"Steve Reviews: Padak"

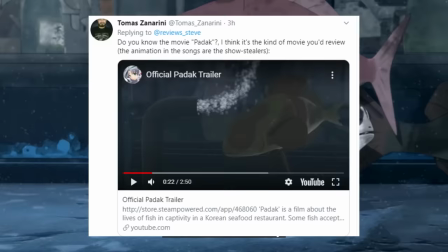0s
ah Paddock this film was recommended to me just the other week after all
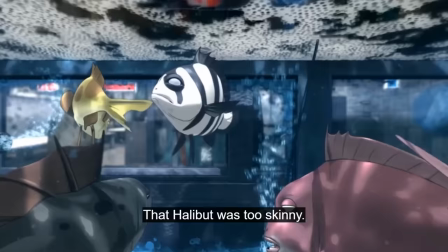5s
the dark and intense stuff we tend to look at this one looks like a nice change of pace
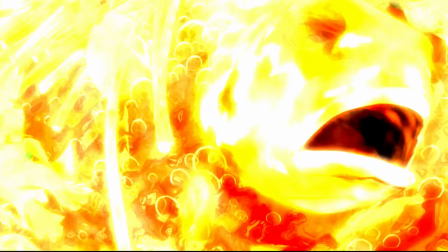11s
look at that happy little fish look at the way it's triumphantly
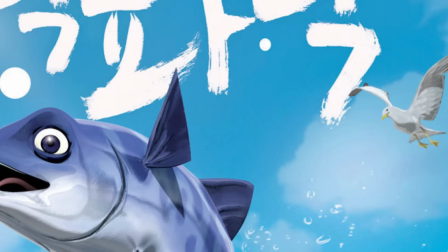18s
jumped into the air even the birds look perplexed like
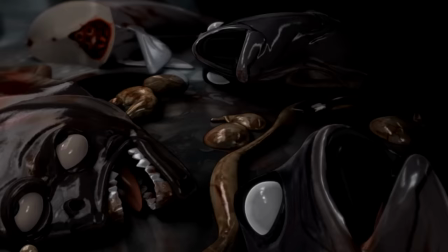24s
what are you doing Leaping out of the water there little fish Oh and there's the shopkeeper
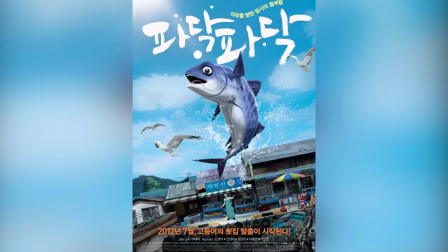31s
Boy he looks amazed at what he is seeing Yep I think this is going to be a fun film
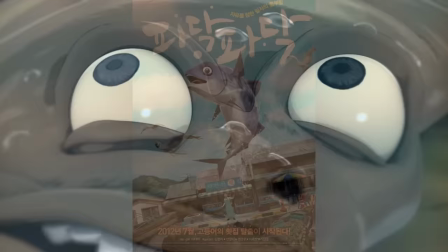40s
A triumphant film A film for all the family
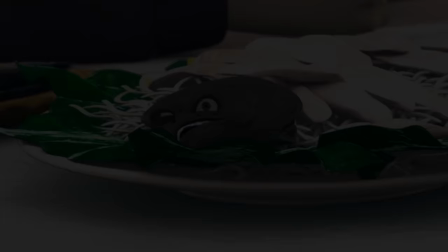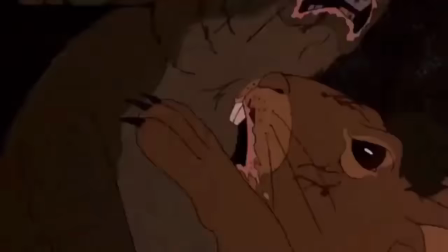55s
Imagine if you took the fish tank setting from Finding Nemo and mixed it with the graphic violence from Watership Down,
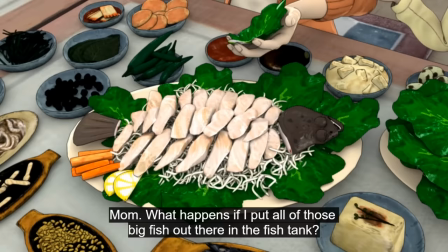63s
drizzled it in the depressing tone of Plague Dogs, and gave it a garnish of that sushi scene from the Isle of Dogs.
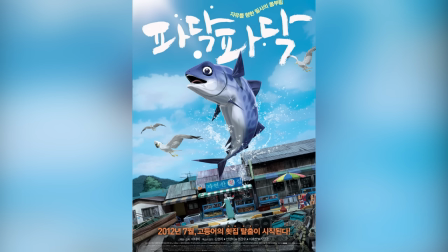72s
That's basically this film on a plate. So I think it's only fair to give warning, despite the happy-go-lucky poster,
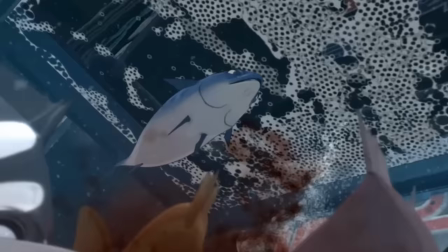81s
that this is not a kids' film, and does depict scenes of violence, gore, and animal cruelty.
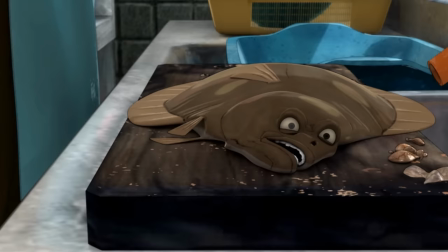89s
So, if you're not up for that, now's your chance to switch off and never be burdened with the images that are about to come up.
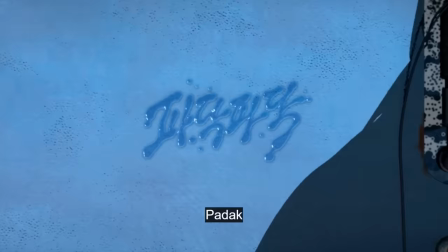98s
As for the rest of us, oh boy are we in for a treat. So let's take a look at the film Paddock.
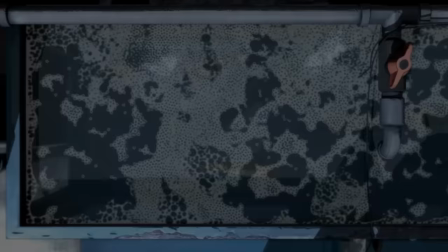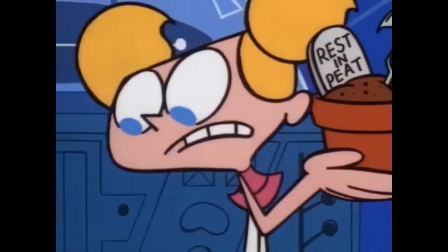112s
The film opens up on a Korean fish market, where we follow the journey of a lone mackerel who has recently been caught from the sea.
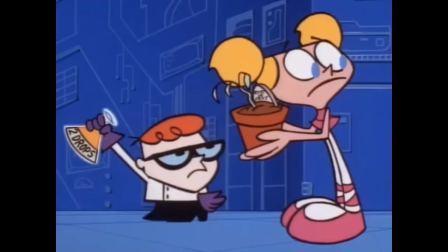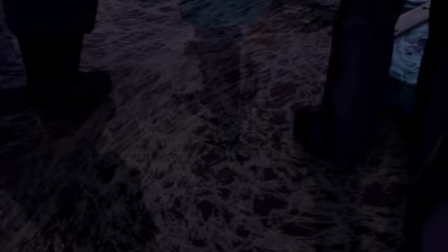128s
Immediately you get this instant vibe of what this film will be.
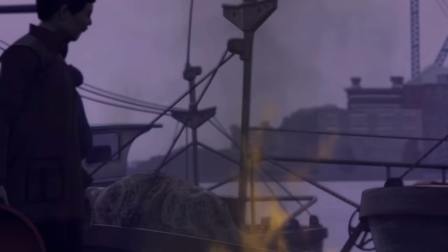132s
The dark piano score we hear playing as we see elements of the fish market really sets
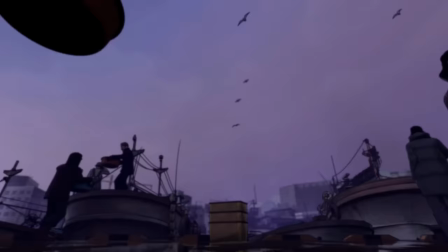138s
the feeling of impending doom and I love that we get various shots from the fish's perspective.
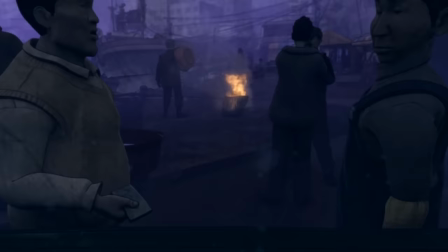144s
A sort of... fish eye lens you could say. Showing the confusing and claustrophobic setting and a quick
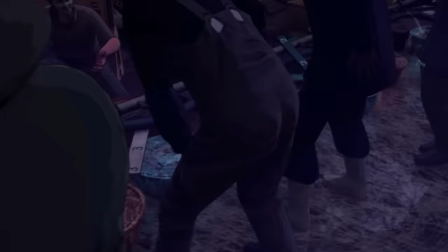153s
shot we see of the fisherman taking cash as he sells them off a subtle
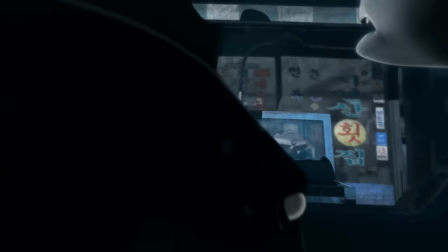157s
visual as to how their lives can be summed up in a few bucks the lone mackerel
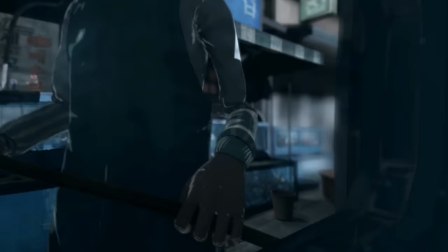162s
gets taken to a local fish restaurant where again we get an insight into the value of the fish's
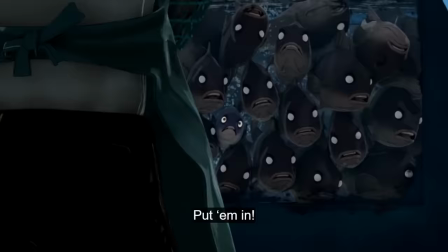167s
well-being and
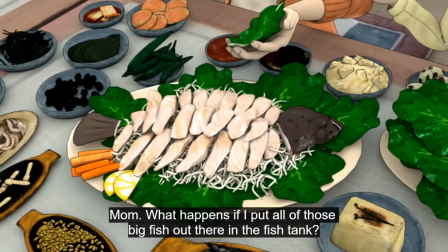176s
not only that but it also happens to be one of those restaurants where the fish are served up as fresh as possible meaning that they are cut up and
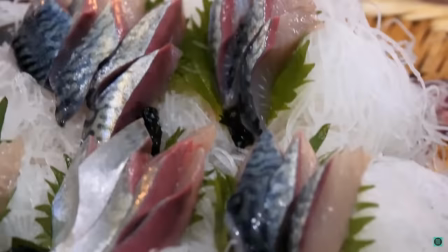185s
even served while still alive you know you've seen them on YouTube gasping every once in a
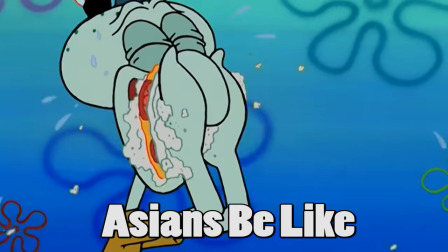191s
while oh my god and
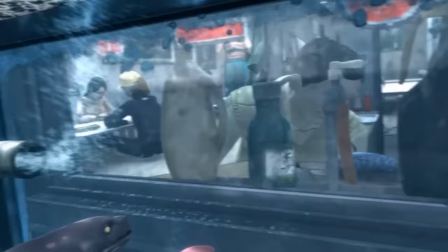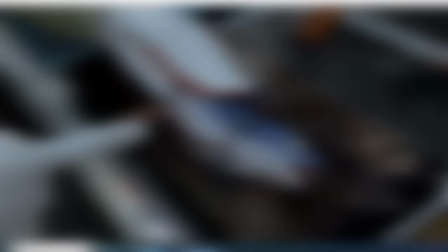201s
this film pulls no punches when showing this like we get a full scene where we see a live fish getting caught up in front
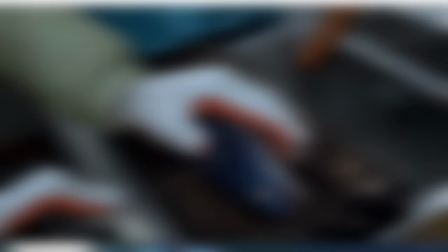209s
of us and this is done in one camera shot with nothing but the sounds of slicing and squelching plain over the top.
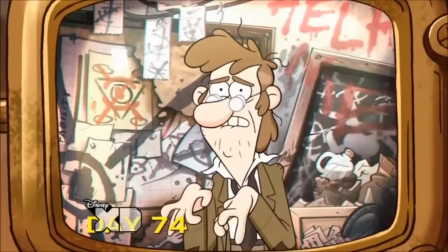217s
All the while we get to view the poor little fish's face as he gets dissected up.
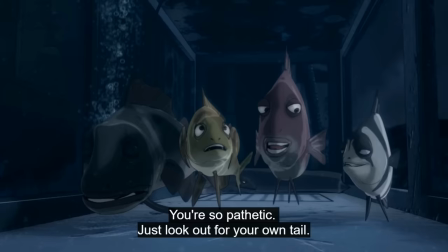227s
Our lone mackerel gets taken out of the cram tank and put into another one which is more spacious and contains more unique types of fish.
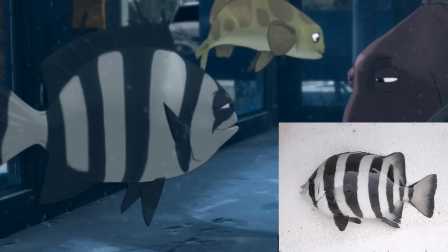235s
Here we meet our main cast of characters.